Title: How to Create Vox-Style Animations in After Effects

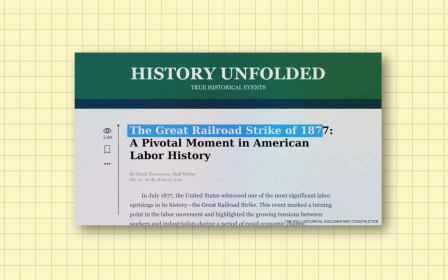(0:00)
Hey there. If you've ever watched videos by Vox, The Economist, or Bloomberg Quick Take, you've seen this style.
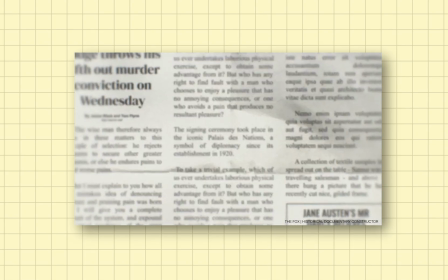(0:05)
Clean visuals, simple motion, soft textures, and subtle camera shake.
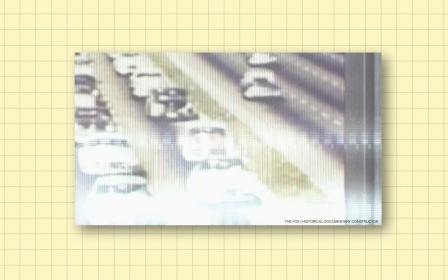(0:10)
It's more than just a look, it's a storytelling method. This style became popular because it grabs attention fast, explains ideas clearly, and sticks with the viewer.
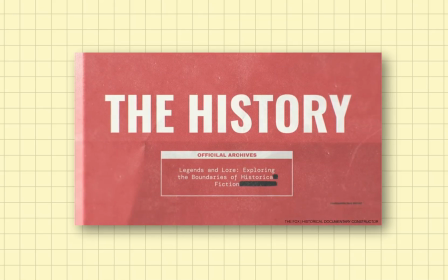(0:18)
Perfect for social media, education, or short documentaries.
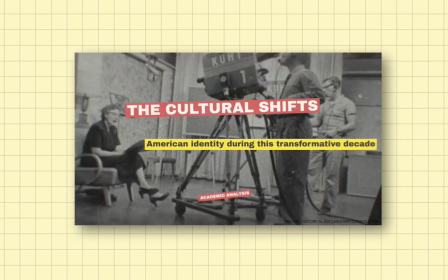(0:22)
In this video, we're gonna create a simple animation in that same style with media, text, a paper texture, and a subtle camera shake effect.
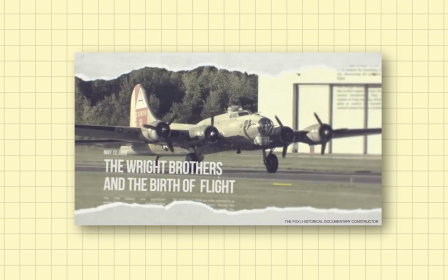(0:29)
It's an easy project, great for beginners or for anyone who wants to make clean, minimalistic animations without overcomplicating things.
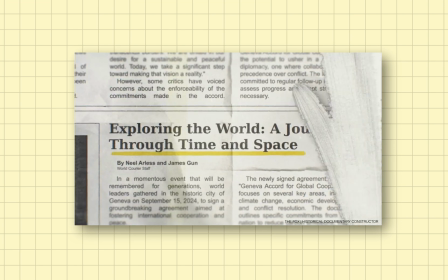(0:36)
Once you master these techniques, you'll be able to create similar animations on any topic from news explainers to storytelling.
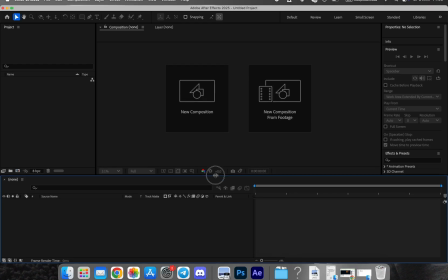(0:43)
Let's get started. First, we create a new composition in After Effects. This will be the base for our entire animation.
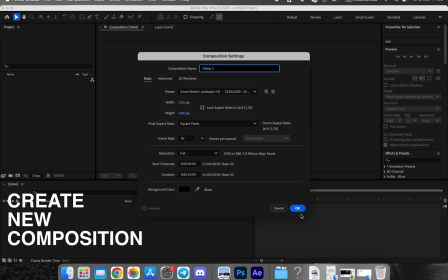(0:49)
Set the size and duration according to your final video format. Next, add a solid layer as the background.
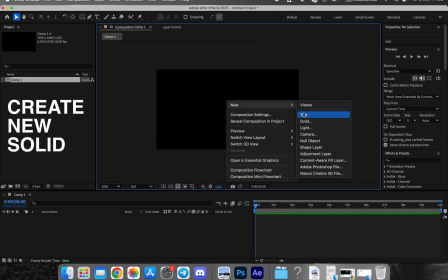(0:56)
Choose a suitable color, maybe a warm gray or pastel tone, or experiment with gradients.
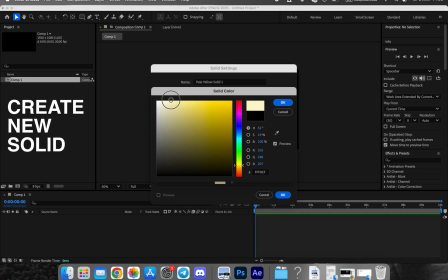(1:00)
This will set the overall mood.
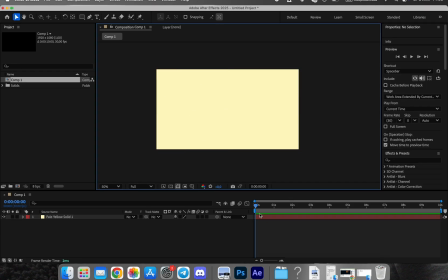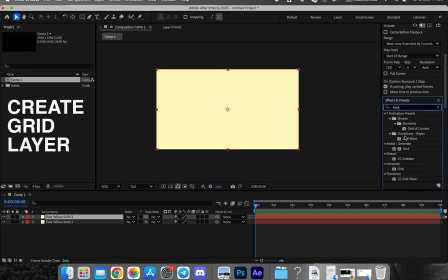(1:10)
To organize the screen visually, add a grid, simple guides, or lines. The Vox-Style often uses grids to help structure text and media elements clearly.
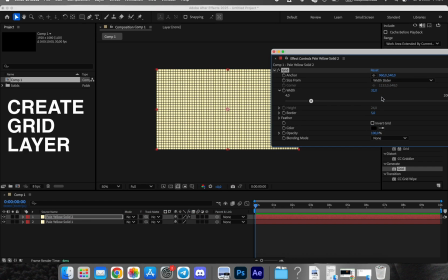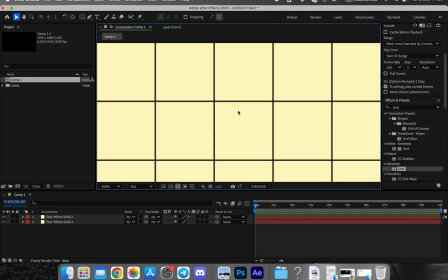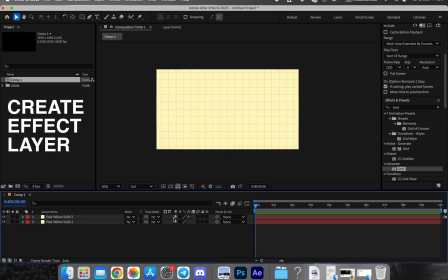Apply Gaussian blur and noise effects to the background to soften the digital look and add texture. Then use posterize time to reduce the frame rate, giving the animation a more handcrafted feel.
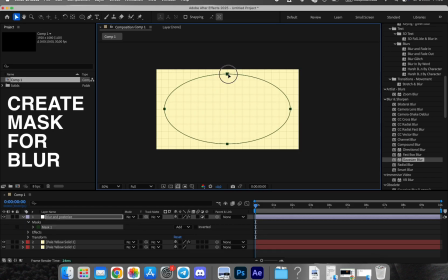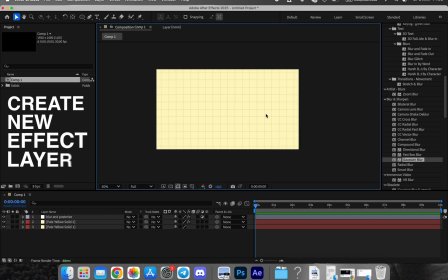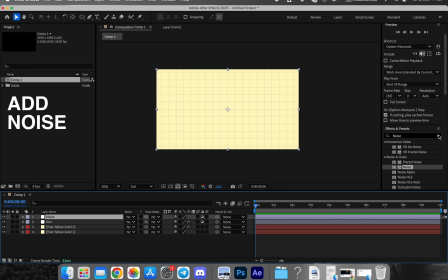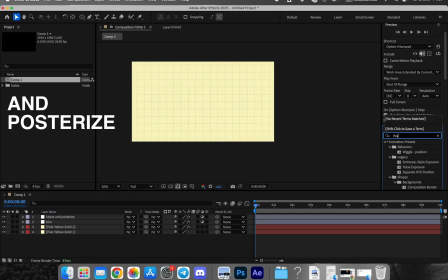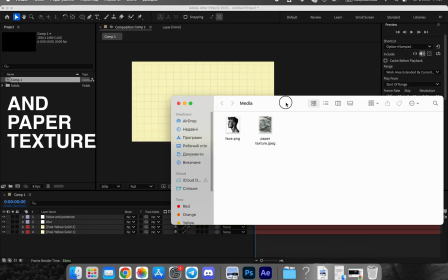(2:43)
Now let's add a paper texture. I made this myself by crumpling a sheet of paper, photographing it on my phone, and transferring it to my computer.
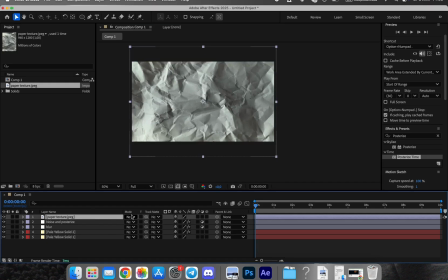(2:49)
Set its blending mode to multiply and reduce opacity for a vintage look. Duplicate the layer with slight rotation and offset to create subtle movement.
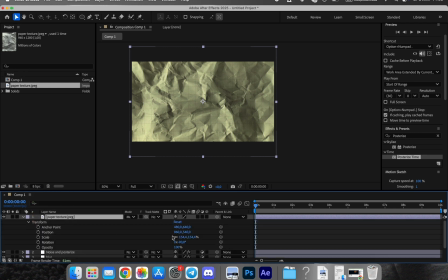(2:56)
Group these layers into a pre-composition for easier management.
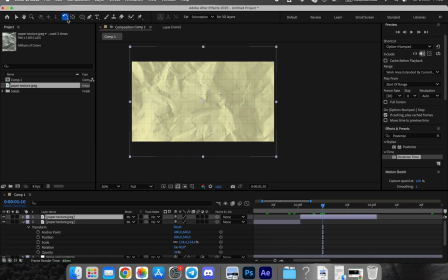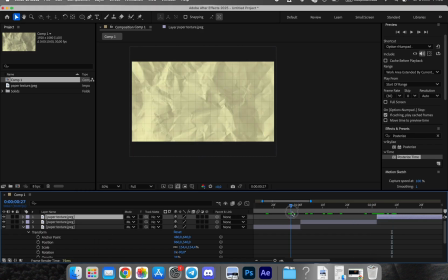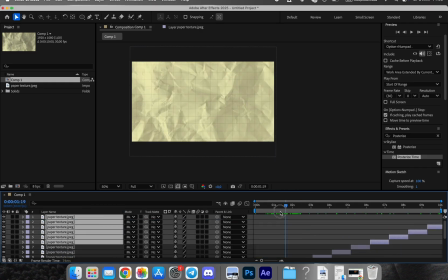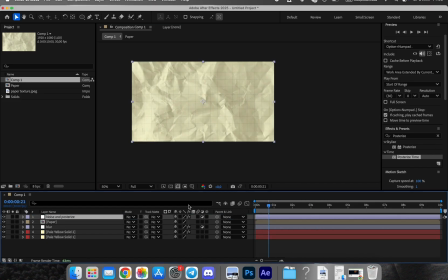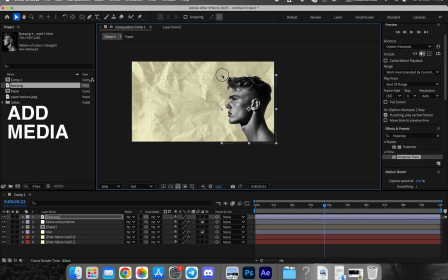(3:48)
Next, add your media photo or video and place it where you want. Create a bright yellow or orange outline around it.
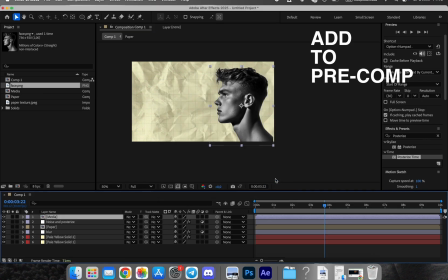(3:54)
This kind of border is common in Vox animations to highlight key visuals.